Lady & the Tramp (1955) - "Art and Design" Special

You have seen how we make the cartoons move and talk. Now, like all actors, they must have backgrounds to work in.
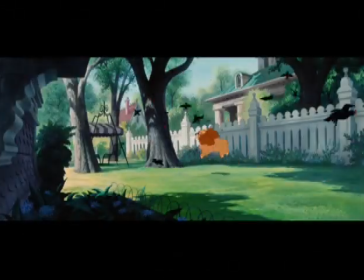This was the first CinemaScope widescreen animated movie. CinemaScope was a totally new format, and yet here they were using it for very traditional subject matter. What you see in Lady and the Tramp is a beautifully detailed, real Victorian world.
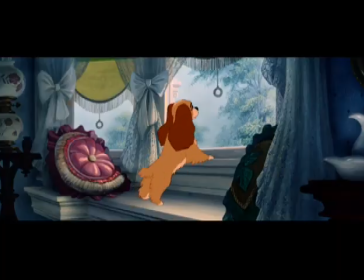36s
It's almost like an animated Norman Rockwell painting. It has that detail and this Americana styling to it. It's a dreamlike landscape, and I think it's something you can only do with a paintbrush and some really, really brilliant artists.
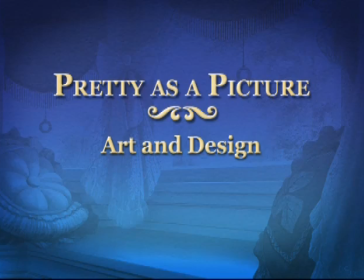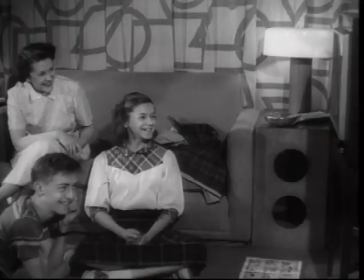59s
The mid-50s were an interesting time because TV had just come in, which was the new medium that was supposed to kill movies. A lot of theater owners were wondering, how are we going to compete? Movies are going to go away, and everybody's going to just watch films in their living room. So what's special? And that's when you got things like Cinerama, like big wraparound screens, and you also got CinemaScope,
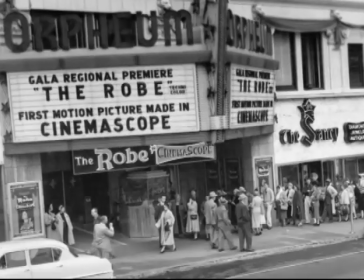80s
which was a widescreen but could be shown in virtually any theater with a change of a lens.
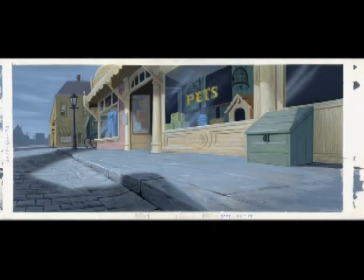86s
CinemaScope set up a new set of demands for the backgrounds. They had to be interesting all the way across.
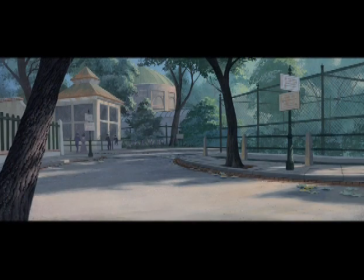93s
When you look at the backgrounds, they create pools of light and softness where the action's going to play. And that's a discipline, because every artist that I know wants to have their work coming forward.
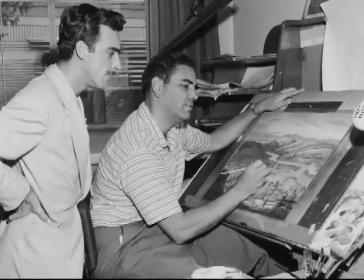107s
Of all the Disney background artists, Claude Coates was a master at creating detail without distracting you. You're always looking at the character. It's hard to describe all the things that go into making a great background artist like Claude was,
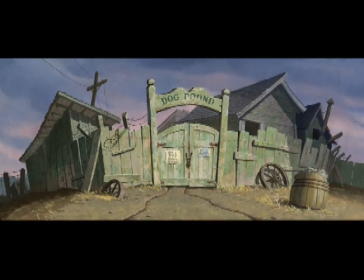122s
because you're both the lighting designer, you're the scenic designer, and in some ways you're the cinematographer.
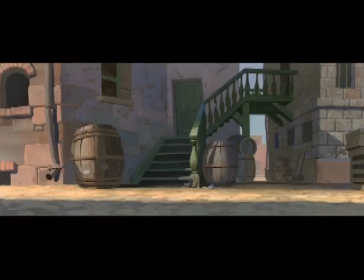129s
And I think Claude was a master at doing all of those things. I love how haunting this feels.
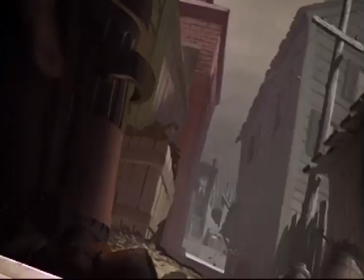134s
There's just a definite sort of scary mood in this, the way these buildings are angled.
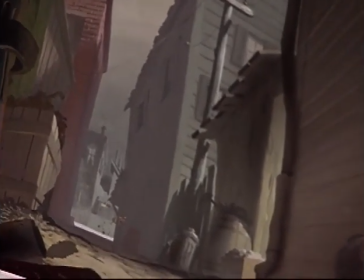140s
It's all a little bit off and not real, but it just adds to a certain mood.
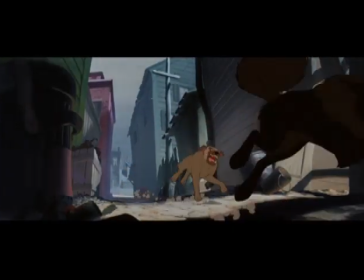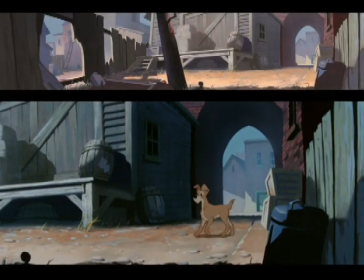Most animated films, before they even have a script, have an idea that needs to be conceptualized.
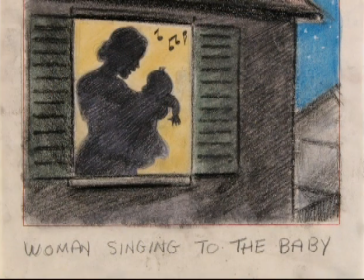162s
And there are inspirational sketch artists who do that. And one of the greatest was Mary Blair. Mary Blair was a fascinating artist because she had her own way of suggesting little vignettes of stage characters.
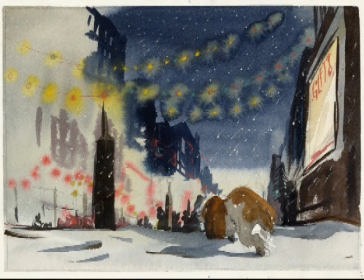180s
There are wonderful watercolor paintings by Mary Blair that depict Lady in certain situations that were from the original treatment.
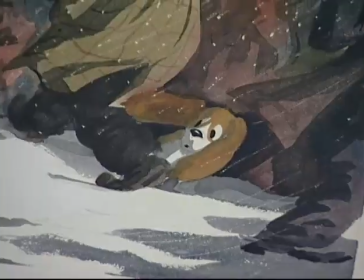187s
These are some early watercolors. Here's Lady out in a snowstorm, being lost.
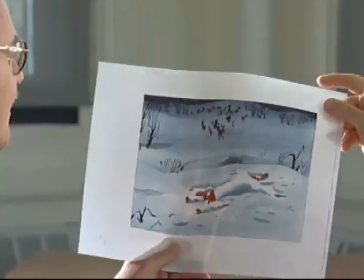193s
And here she is, being found not by humans, but by dogs, as she's almost frozen to death out here.
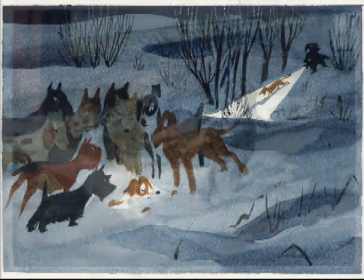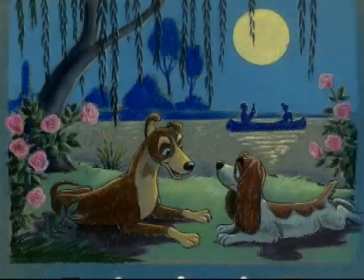206s
Well, Mary Blair had left the studio in '53, so the design of a Lady had other people working at it, and one of them was Ivan Earle.
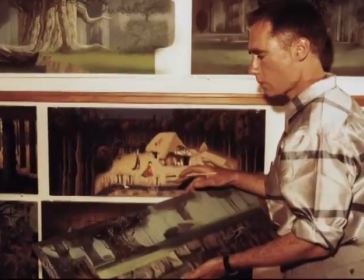214s
Ivan Earle's best work, best known work, is his design work for Sleeping Beauty, a very, very stylized design for the entire film.
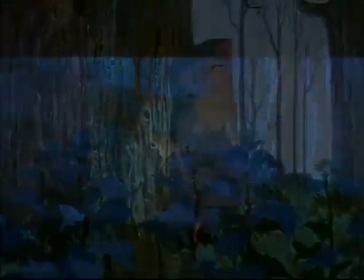224s
But he was also a key contributor on Lady and the Tramp. Ivan Earle did the sequence of Bella Notte. He painted about 50 little tiny, maybe 1.5 by 2 inch long,
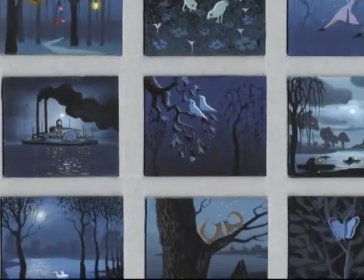236s
little panels of studies of different ideas for that scene.